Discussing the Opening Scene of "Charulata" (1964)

Charulata is actually one of my favorite Ray films and it's actually one film packed with so many iconic, there are so many iconic moments in this film.
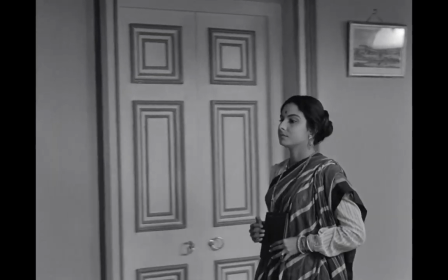[0:15]
I actually saw it after a long time now and just the way the camera is framing her,
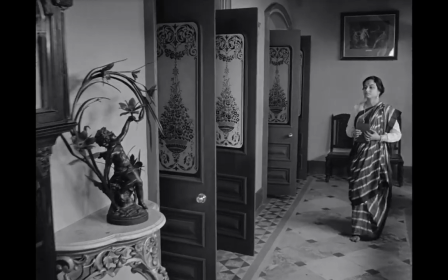[0:22]
you know, the little activity she's doing,
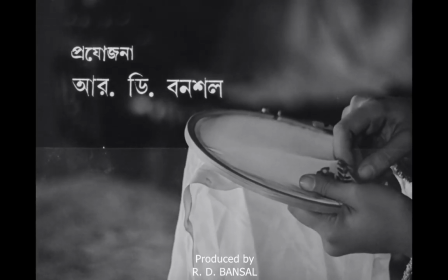[0:25]
everything, there's so much detail. the first shot she's I think embroidering something initial on the thing
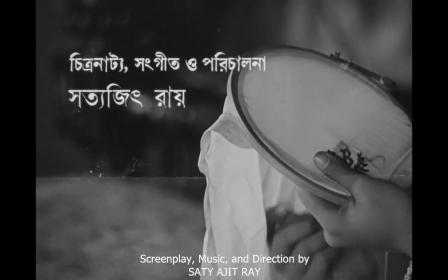[0:34]
I don't know it just made me feel it kind of said something about a role of a woman
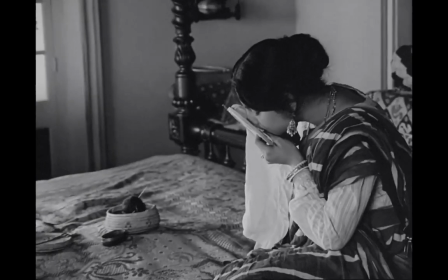[0:39]
in a certain period you see her she gets up and then
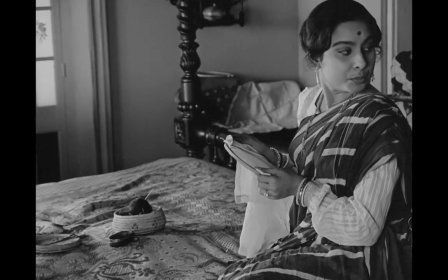[0:44]
you see how the camera focuses on the production design which
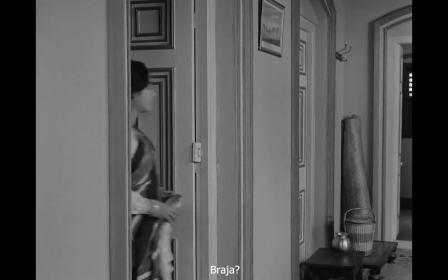[0:50]
gives you a sense of the aristocratic the rich background probably she's coming
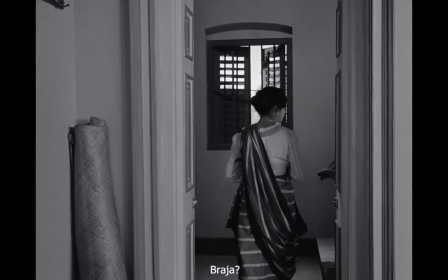[0:55]
from there is this sense of boredom in the scene you know she goes to
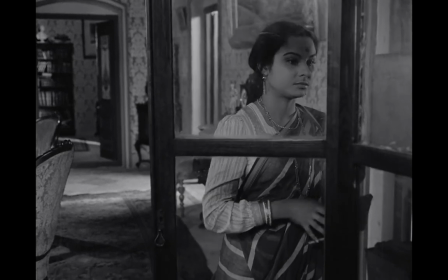[1:00]
pick up a book so you immediately know that there is that she's probably learned
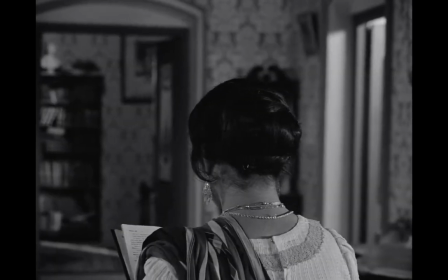[1:05]
she's interested in literature but you know that just that first image that really
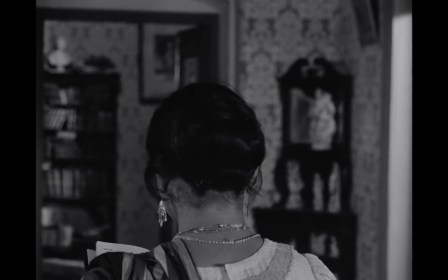[1:10]
makes you feel like she's capable or maybe she has so
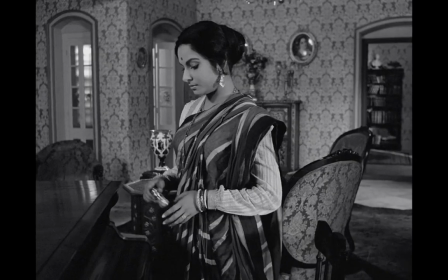[1:15]
much desires of doing something else that little moment of when she
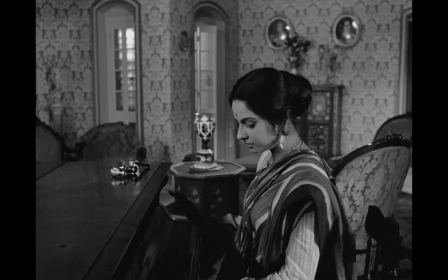[1:19]
sits on that grand piano and she just plays those two notes this almost like
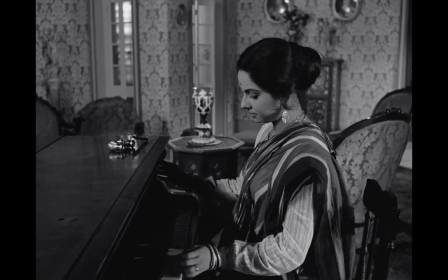[1:24]
like you know you felt like she aspires to do and then it stops at the two notes
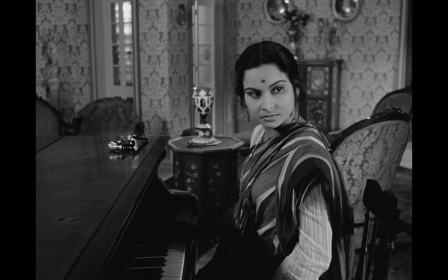[1:29]
there is this void and maybe it's only limited to an aspiration but it starts i think like that first image is very important
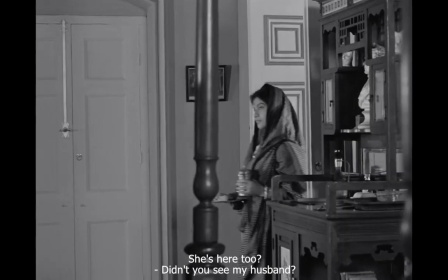[1:39]
because it says everything about about the place of of a woman
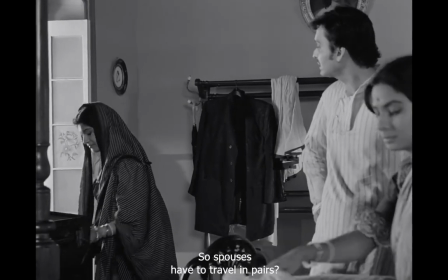[1:44]
in that society and probably at that time and subsequently every
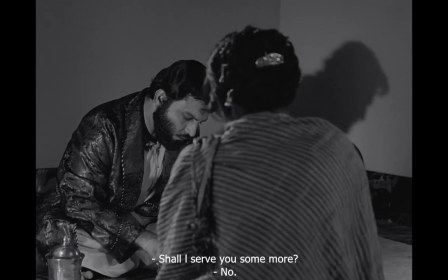[1:48]
shot every shot adds so much detail and so much information.
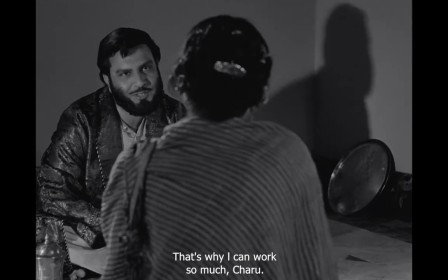[1:54]
I mean, on a philosophical level also, like, you know, the way it's framed, there's so much, if you notice, there's so much of negative frame, it's almost like, frame like that, you know, everything.
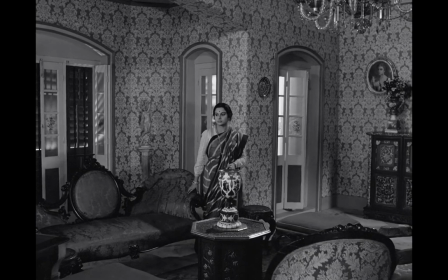[2:03]
So, it's kind of focusing on how all of this is, you know, the house and everything is so much bigger than her.
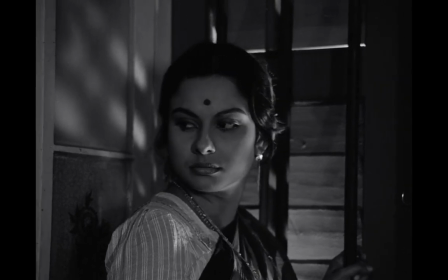[2:10]
Like, she's almost like this bird who's, like, trapped, she's like, she's in a cage, she's hopping from one window to another. I would like to share a few observations from writing point of view. So we see a cage hanging there in the balcony.
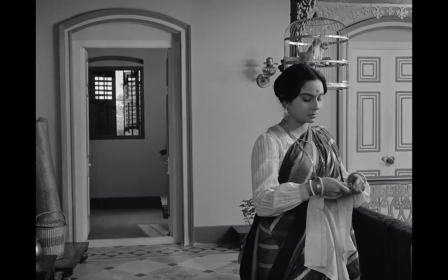[2:26]
So the cage as an image has been introduced.
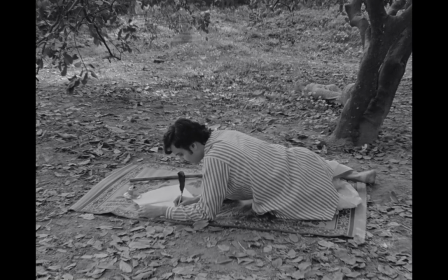[2:28]
Then the binocular, which has to play a very important role in the film, that little prop is going to be a, you know, it will feature in the poster eventually.